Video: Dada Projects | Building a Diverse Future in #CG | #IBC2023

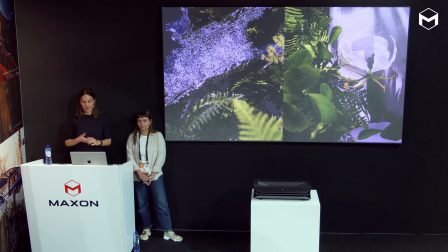(16:18)
All of these crops were done in Cinema 4D because we could really focus on
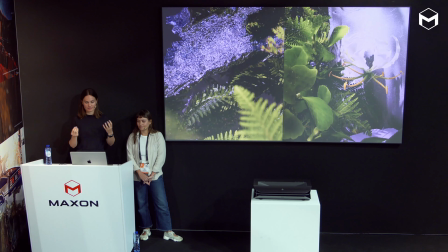(16:23)
highly textured environments.
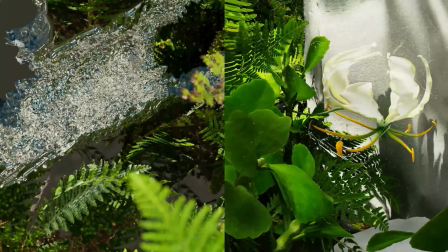(16:29)
And in terms of art direction, we chose the lighting and colors to best match a mood of warm,
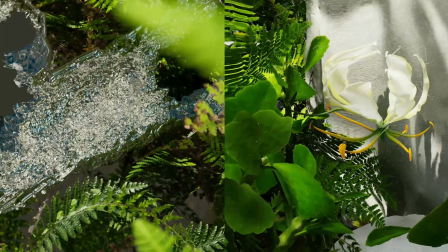(16:36)
sunny, peaceful place, but also energetic tones and kind of fun vibes. Then we also wanted to show a time-lapse occurring in the teaser. so going from a cycle of daytime to more ravia,
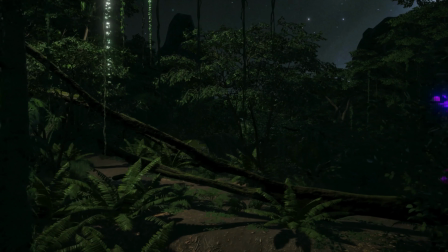(16:53)
nighttime environments. And we did this through projecting some light effects onto these plants, working with LED lights, pulses, and shimmers.
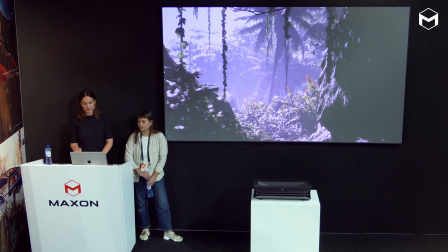(17:08)
And this is the final result.
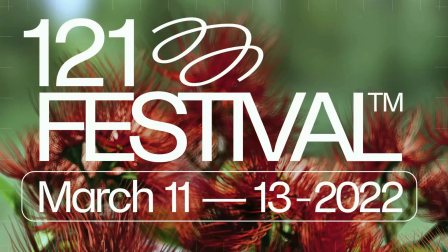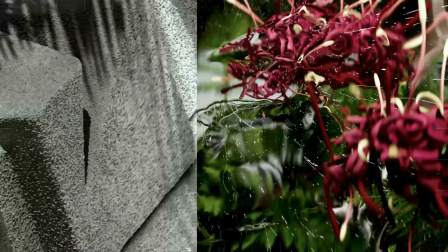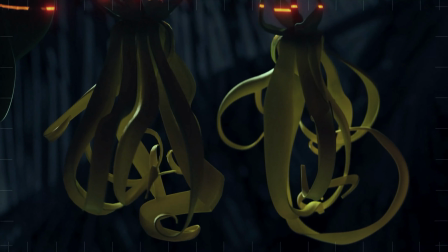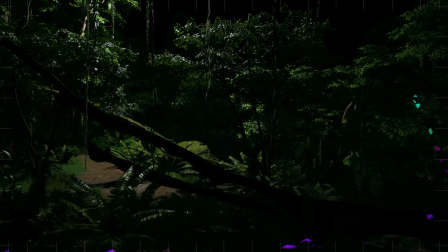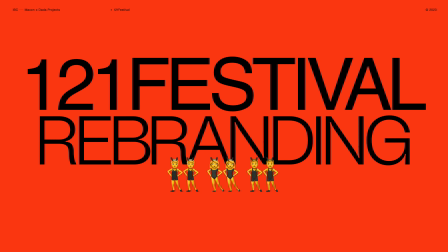(18:08)
There's also a second part to this. Oh, thank you. There's a second part of this project which was developing the visual identity and branding So we had to then experiment with incorporating the more 2d flat graphics into the 3d environments and This little part of the presentation is Yeah, less max on heavy, but as graphic designers we still love to show how we integrate our 2d graphics into 3d compositions
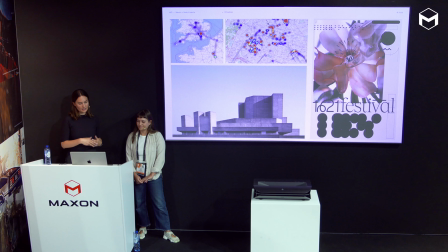(18:43)
so for these graphic elements you will see we looked at more brutalist geometric shapes as well as architectural maps of those buildings so we worked with round shapes that represent to the heat map of moving bodies from above and then all this came together with the
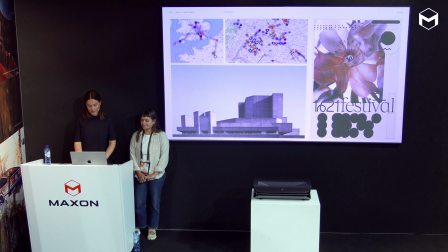(19:01)
help of the 3d scenes we created and here are some very
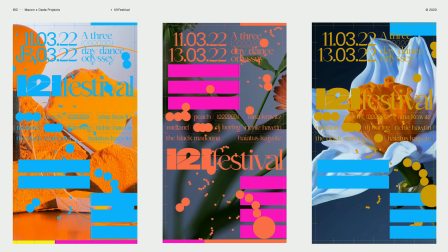(19:06)
early tests for the typography you can see that kind of the rounder shapes also added a bit more dynamism and fluidity to the more rigid and blocky
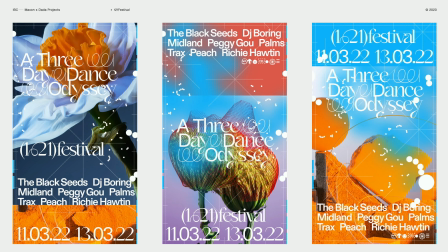(19:16)
shapes. And yeah, from here, I will just skip through because we did a lot of tests to figure out what the right language was.
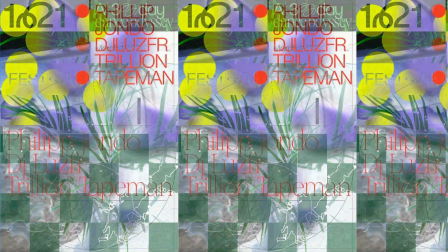(19:25)
This is also a collection of work in progress.
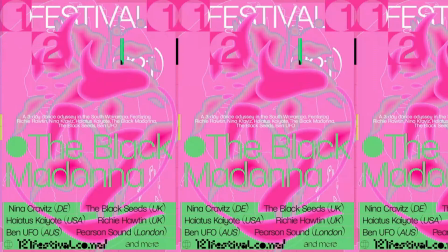(19:28)
We tested our different layouts, colors, typefaces, color combinations, as you can see.
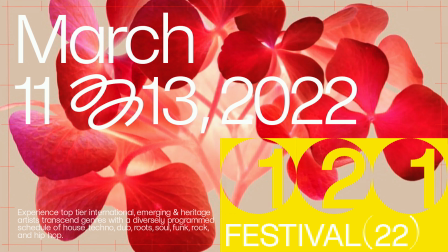(19:36)
and then really went into doing experiments with the logo, separating it, bringing it back together.
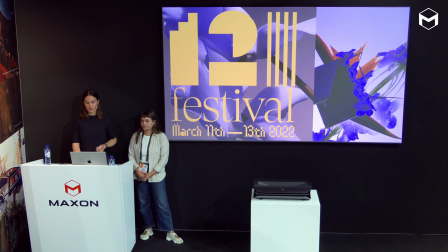(19:45)
Here it's really based on brutalism, for example, but we felt it was a bit too rigid and went back,
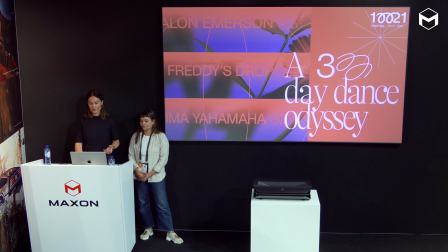(19:54)
tried even more until we felt it came to a language that was very playful and fun